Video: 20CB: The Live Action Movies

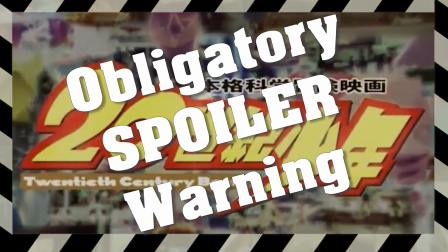0s
obligatory spoiler warning for 20th Century Boys.
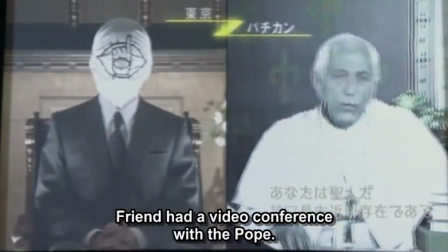3s
Today we're looking at the live-action movies one by one for 20th Century Boys to see how they do.
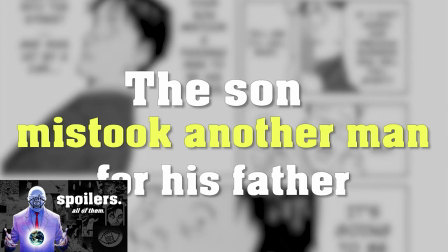9s
This is coming fresh off the big video on the manga, so my head is kind of full of manga knowledge at the moment.
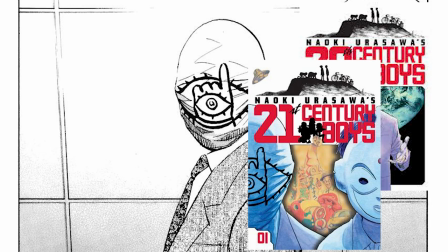15s
I think the case for all of these movies is that it's going to be very hard to divorce my knowledge of the manga to enjoying the movies on their own,
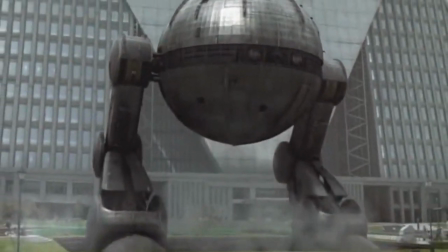22s
so I can't really look at these movies in isolation. The plan is to go through each of the films and see how they do.
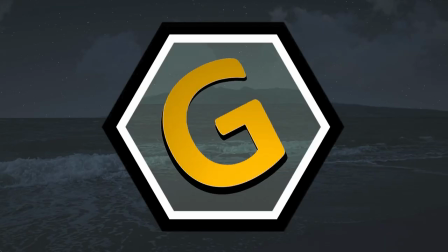29s
I have watched these before to make that video, but besides the big stuff, there's a lot I've already forgotten.
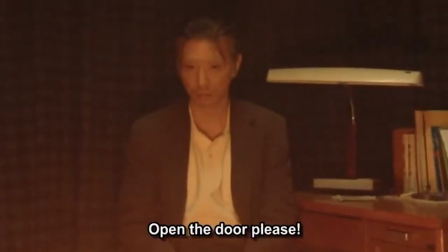35s
I'm fairly sure my opinion will stay the same from the first time I watched them though,
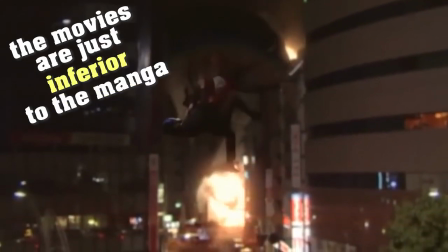39s
and that's that the movies are just a really inferior way of telling the story, and I'd only ever recommend them to fans of the manga.
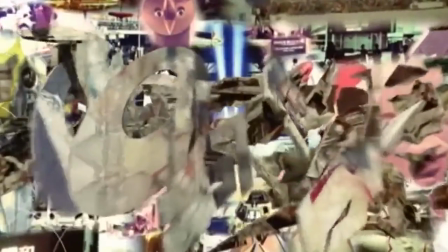46s
But let's see if that changes, and what better place to start than with the beginning of the end.
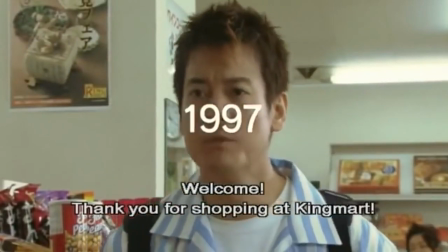55s
So the first movie. This was surprisingly fun, I had a good time.
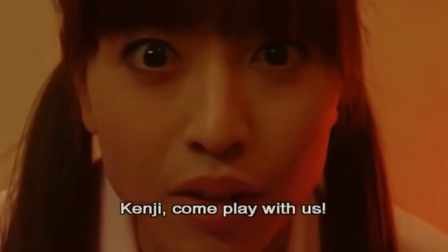60s
This movie covers the first arc leading up to the Bloody New Year's Eve, as well as the flashbacks of the Bloody New Year's Eve as well.
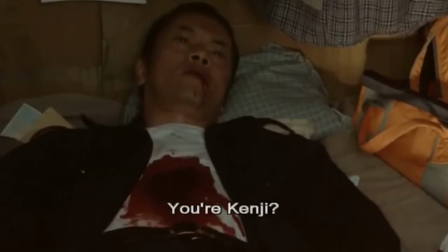66s
So we go all the way through to the robot blowing up. What we very quickly learn about the movies is that they're going to be a bit hokey,
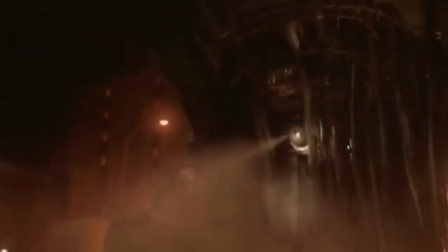73s
not the best shot or brightness balanced, and it's going to be very streamlined.
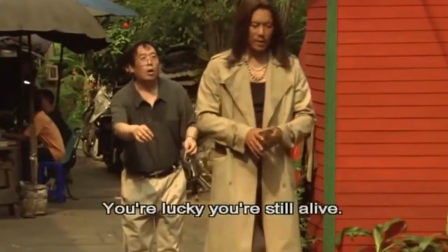78s
Kirion's wedding is cut out, as is a lot of Ocho's time in Bangkok. Even Ocho's history with his son hasn't even shown up yet.
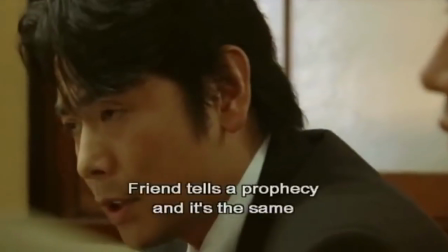85s
And that's really because it's a different medium now and it needs to adapt to that. Making a good movie is much different to a manga.
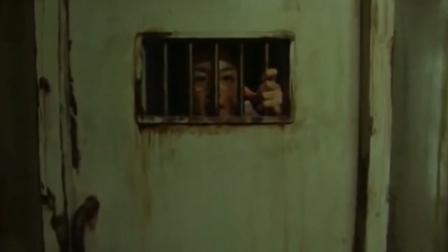91s
One of the best things about the movies is that they're made from a space of already knowing the whole story.
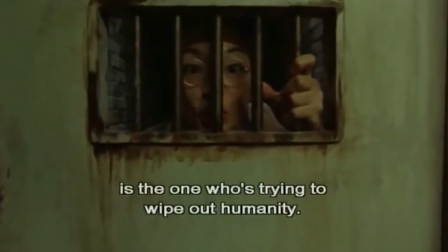97s
So moments are added early on to set up the final reveals.
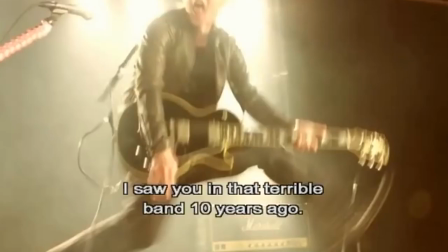101s
Things like Yuki saying that she went to Kenji's concert 10 years ago, name dropping Yamane at the class reunion,
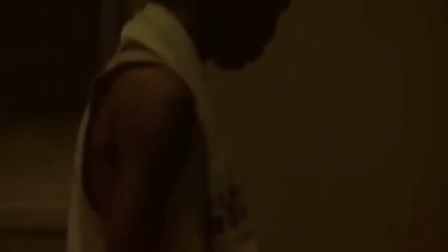107s
or in the Donkey Science Room flashback, you actually hear a rope tightening before he jumps out.
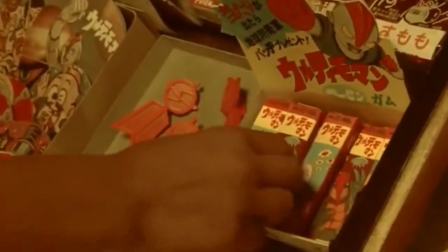116s
The best parts are how they set up Katsumata really early on. Comments alluding to the justice idea that we know is going to be really important later on,
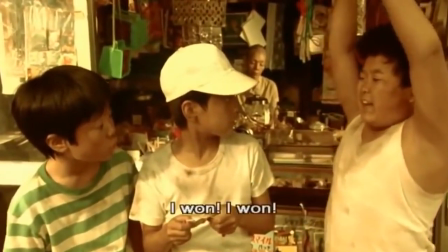124s
and they also set up the justice badge flashback now, rather than, you know, during the final showdown.
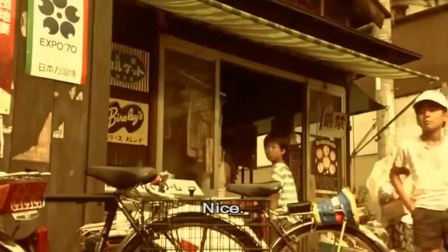130s
And I really like that choice. I think it's going to make the villain's story just tie together a lot stronger.
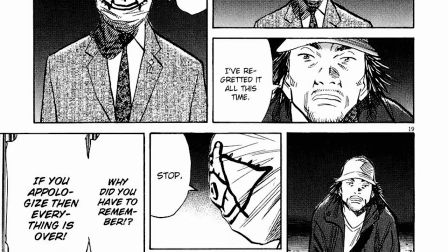135s
I was never a fan of how Katsumata is handled in the manga, so it looks like the movies are making space to set this up better, and that's great.
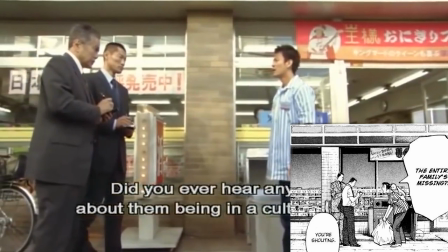143s
There is clearly a lot of care being paid towards the source material.
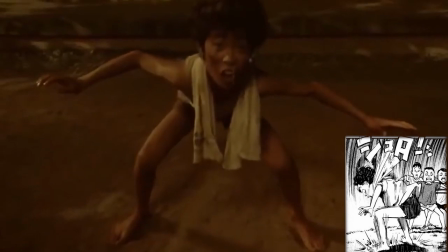148s
The bits that aren't changed have a lot of just shot-for-shot remakes of the original manga panels.
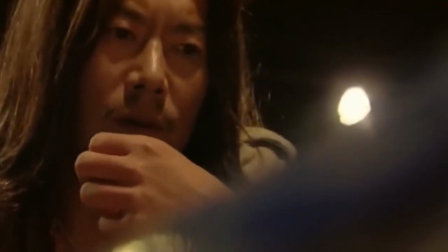153s
But like I said earlier, the movies are a lot more streamlined, and with that comes a lot of cuts and just rushing through certain scenes.
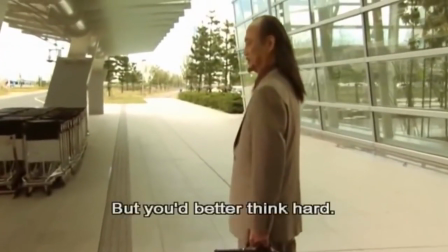161s
Personally, one of my bigger gripes with this movie is that it's a lot more plot-centric,
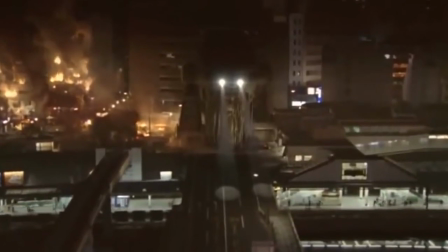166s
focusing on building up to the event of the Bloody New Year's Eve and leaving out some of the character moments that really invested us into feeling the gang struggle.
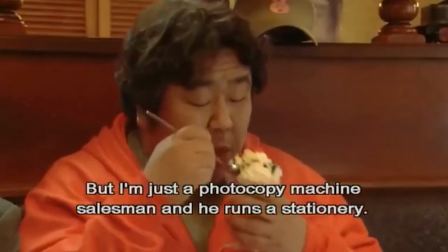174s
The characters are my favourite part of this series, so yeah, it did kind of suck to see them shortchanged here.
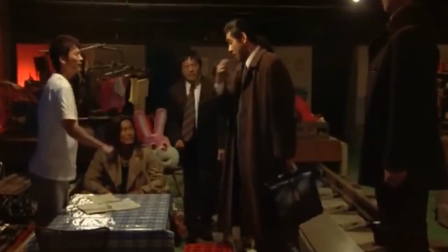179s
So when we get to scenes like everyone coming together to fight Friend, it doesn't really hit like it's supposed to.
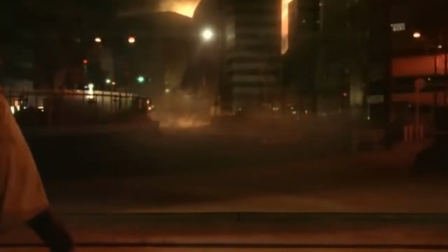185s
But even those strong plot moments are still hurt from the pacing too. The Bloody New Year's Eve until Kenji gets on the robot is real quick.
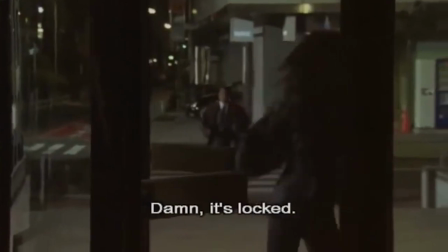193s
Yuki and Mon don't even get a minute between them.
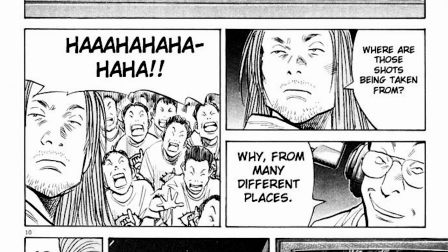196s
Fukube dies with only Ocho watching, and the whole broadcast plot and Fukube's history is just removed.
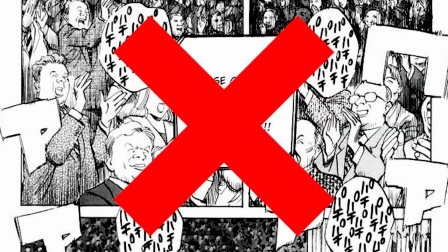203s
One of the more interesting changes is actually in the opening. They've taken out the UN and the robot shots and replaced it with Ocho in prison.
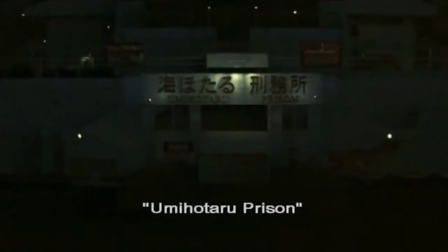211s
So instead of this idea that a group of people are going to save the world from this robot thing, we know the world turns to pot and our heroes are going to fail.
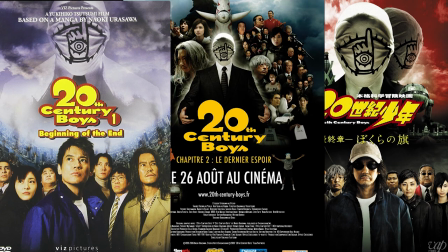219s
I mean, that's fair enough considering these movies were set up as a trilogy and they named it Beginning of the End.
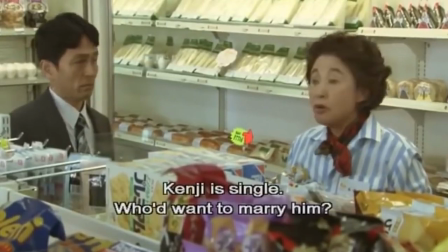226s
It does really hurt the first half hour though.
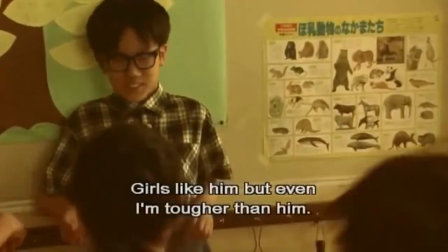228s
We don't get a good idea of what the actual plot is going to be, rather it's just jumping around setting up different things in Kenji's life.
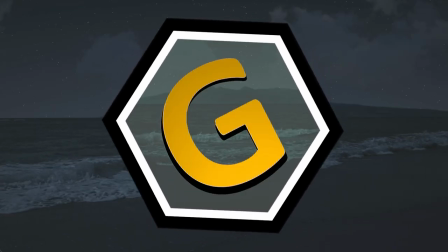235s
I can't forget to mention one of my favourite things about these movies though. Man, this sounds good.
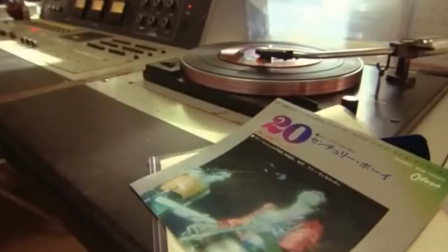242s
Just getting these moments from the manga elevated with the soundscape, 20th Century Boy, the song, I'm so glad they got the rights to use this.